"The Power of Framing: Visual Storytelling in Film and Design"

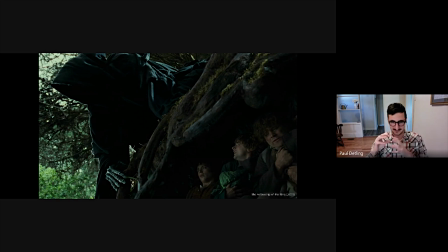(4:02)
Notice how there's just a tiny little amount of room for the hobbits, and there's the canted or Dutch angle of the camera. This angle that we're observing from everything's kind of at a tilt.
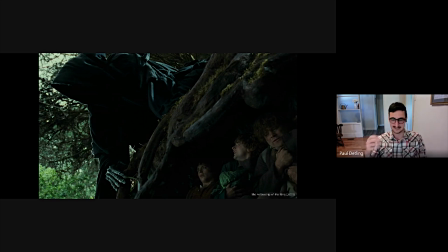(4:20)
It conjures up feelings of unease, unbalance, danger. And the interesting thing is this frame can be almost perfectly diagonally cut in half, and still the amount of space that we give to each subject is drastically different.
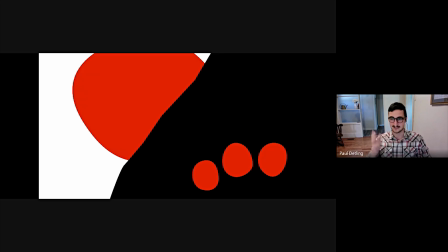(4:37)
So when we look at it in an abstracted form, the exact same story is told as blobs, and it works really well. You know exactly what's going on here, even though they're blobs, which I think is awesome.
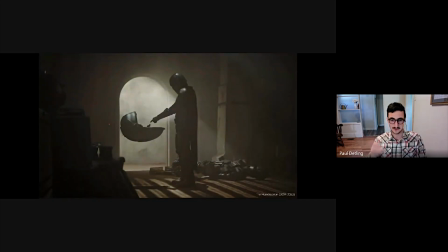(4:55)
This shot from The Mandalorian is beautifully composed. Our eye is drawn directly to the center of the frame. And much like the first shot we looked at, the main subject is silhouetted by light. And the only intrusion into the child's space is the arm of the Mandalorian, which is significantly less imposing.
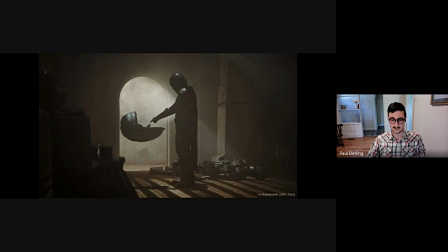(5:14)
Graphically, this is a very flat shot, which is very interesting.
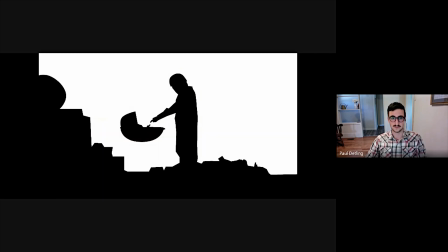(5:18)
If you just give it figure ground, nothing of any importance is lost to the story of this frame. Everything takes place all on the same plane, which is really interesting,
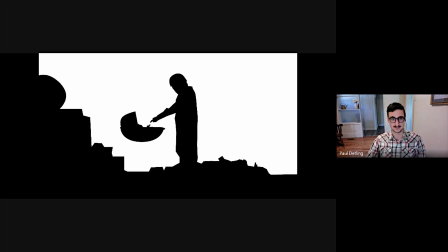(5:31)
and a thing to consider when incorporating it into design is that a lot of times things work when they're all in the same plane, and you don't need to use a ton of dimension to communicate something really interesting.
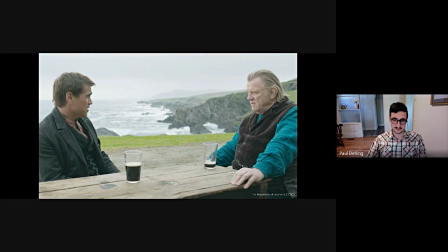(5:47)
This is a simple shot from the Banshees of Inisherin, but a lot is inferred in the way that it's composed. Podrick and Colm occupy the far edges of the frame with enough negative space between them to fit one or maybe even two characters. It's a very open shot,
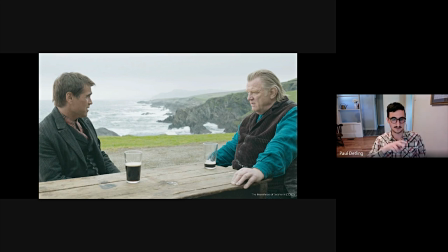(6:06)
but there is a level of contention that can be felt by the choice to seat them on the far edges of the frame. And the choice to show them from a camera angle that depicts them as being as far away as possible within their situation of being seated at the table.
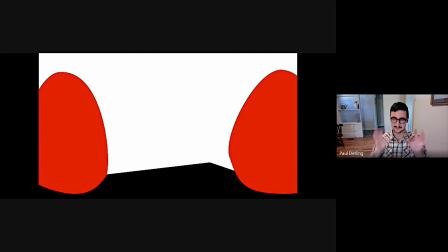(6:25)
If this was a friendly relationship, we would see less space between them, maybe. That's interesting to consider.
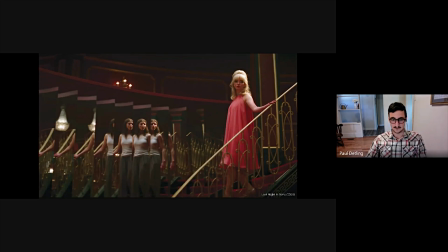(6:34)
This shot from Last Night in Soho, we see a creative use of repetition within Eloise in the staggered mirror. You could say that the multiple mirrors suggest a barrier between the characters, acting almost like jail bars,
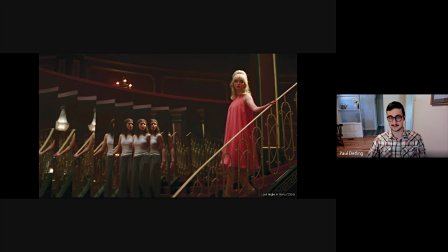(6:50)
which, if you've seen the film, is appropriate that Eloise has little to no ability to influence Sadie's reality from her own.
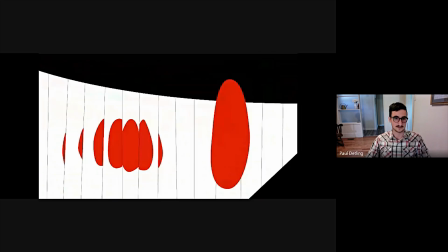(6:58)
And this is a really interesting shot to look at abstracted. It can be translated in several different ways, which is pretty interesting.
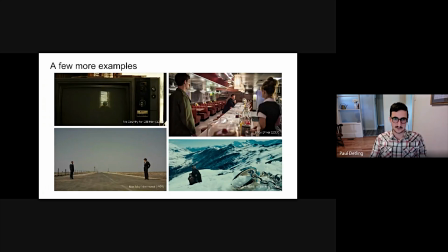(7:11)
And then here are a few more examples that I just like to point out, a few action moments of dynamism, certain things that you can see, like contrast, balance, emphasis. I love the frame within a frame within a frame in the No Country for Old Men shot.
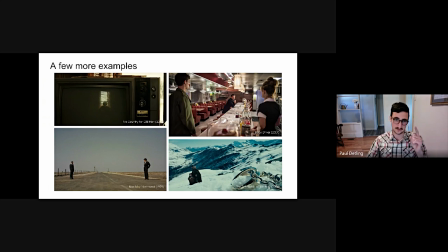(7:30)
You take the broad entirety of that frame, there's frame one, the frame of the box of the television, there's two, the screen, there's three, and then fourth is the reflection of the window, and in the bottom is our subject of that reflection.
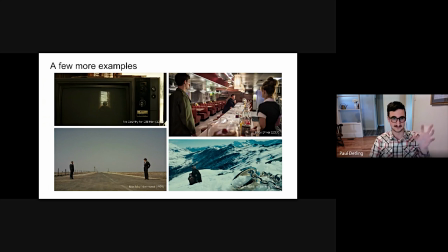(7:46)
Our eye is drawn to that tiny little section of this massive frame, which is really beautiful.
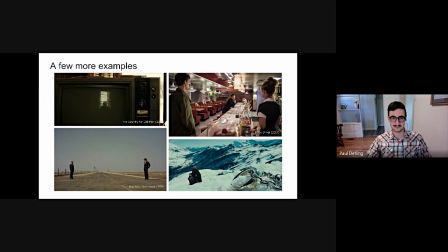(7:53)
I also like the Baby Driver scene, how it's composed, where everything also takes us to the center, but there is a lot of leading lines in the way the diner, the walls, the countertop,
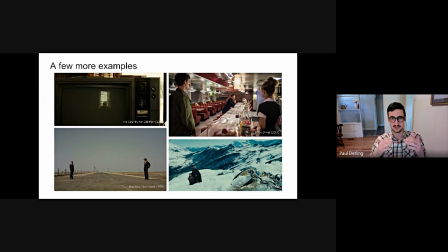(8:09)
the ceiling, they all point us to John Hamm pointing a gun at us, which is pretty neat.
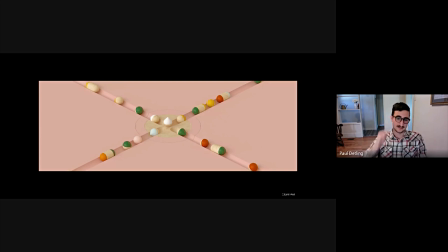(8:16)
So we're going to take a look at these principles from the world of design. So this is an example from Giant Ant, and I think this was a Slack ad.
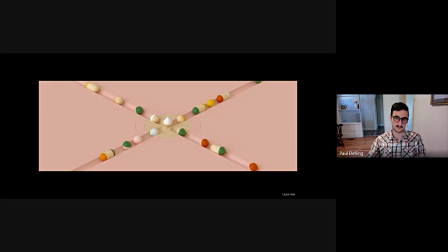(8:32)
And it's a great example of symmetry and leading lines.
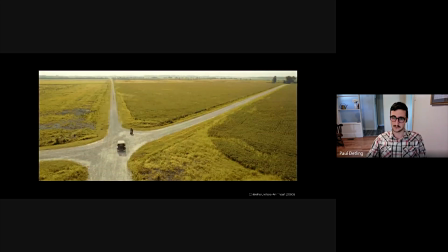(8:37)
It's very similar to that shot we looked at a little earlier from Oh Brother, Where Art Thou?
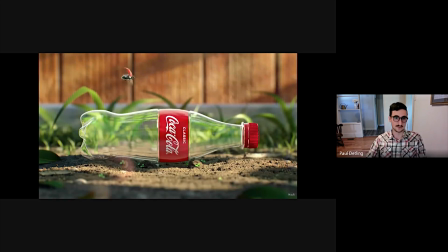(8:43)
In here, this one from Buck, the utilization of scale to communicate contrast, the difference in size of the Coke bottle and the Ladybug character,
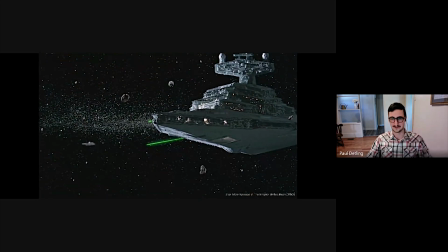(8:57)
similarly to how, from Star Wars, they utilize scale.
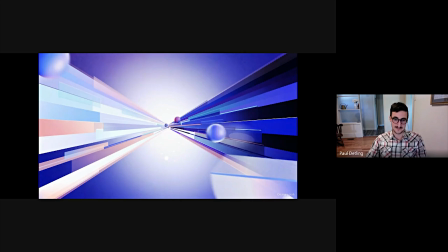(9:04)
I think Ordinary Folk they're masters at saying a lot with very little, but I love their use of dimension with this. Even though it's just single point perspective, you get a lot of depth in it.
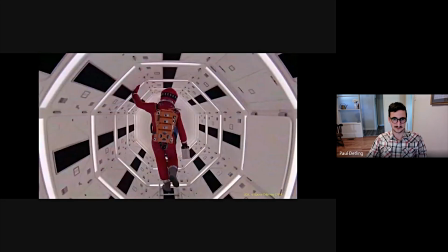(9:21)
Always pay attention to the leading lines. It's very similar to something like out of 2001: A Space Odyssey.
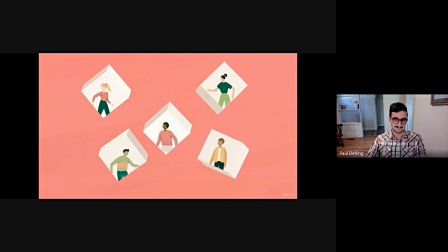(9:31)
This was from Hue and Cry. And the interesting thing about this is that the eye bounces around a lot. There's not really one particular space for us to settle. Each character is compartmentalized and separated from the other, and we're kind of left to drift around which one to focus on.
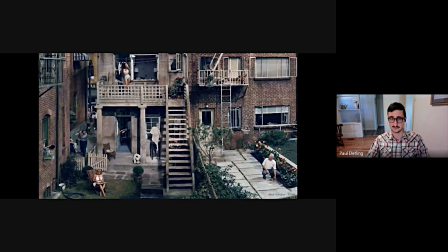(9:53)
something that you see in movies like Rear Window. There's many different subjects, and the eye is kind of left to wander to whichever one interests it the most.
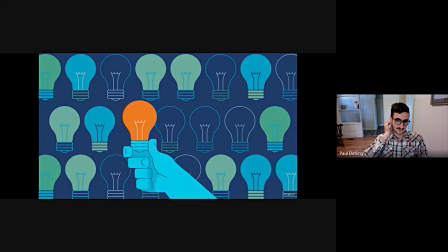(10:06)
And then this is an example from, I think this is, Neighbor, and the idea of utilizing pattern and then breaking the pattern. So there's no doubt where you're supposed to look in this frame by simply choosing to make that light bulb a different color.
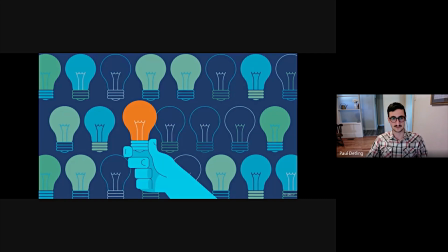(10:25)
It draws the eye directly to it and doesn't really let it go anywhere else. And that's similar to something like this from Fargo.
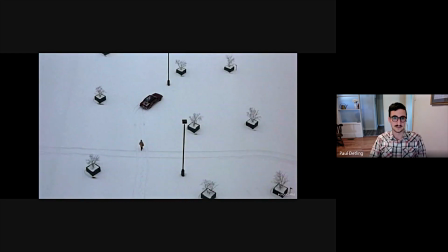(10:33)
It's a very simple pattern. It's very elegantly composed, but the fact that the car and the subject are different, they break the pattern. The eye is drawn directly to it and doesn't really travel anywhere else.
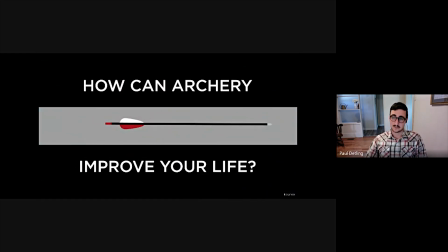(10:49)
And then we have an example from our own studio. We narrow the focus to the middle of the frame, but the top and bottom still serve as space to provide context to what we're doing here.
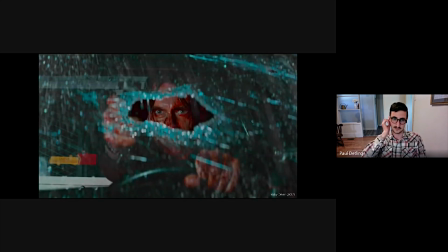(11:06)
And similarly, this is a scene from Baby Driver. We are focused right in the center, but the top and bottom of the frame show us a broader context of him being in a car and him being behind the wheel.
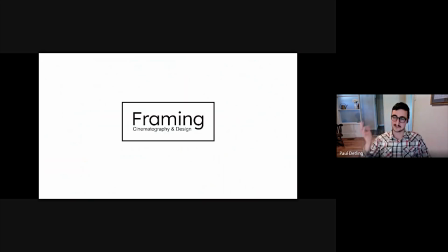(11:25)
So, in closing, how does this help us? Well, I'm going to say something a little controversial here. You can steal these. Compositions aren't copyrighted. And so if you see something in film or television or anything that moves you, I've done this before.
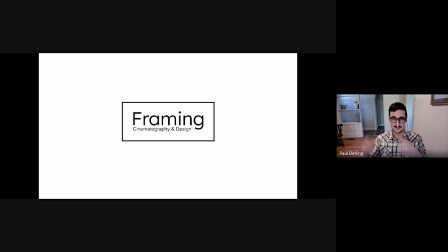(11:44)
I duplicate it, I abstract it, and then I apply my own graphical take to it. And if you can find out why it works as blobs, you can apply your own take, your own design, your own style to it, and you'll have a dynamic frame 9 times out of 10.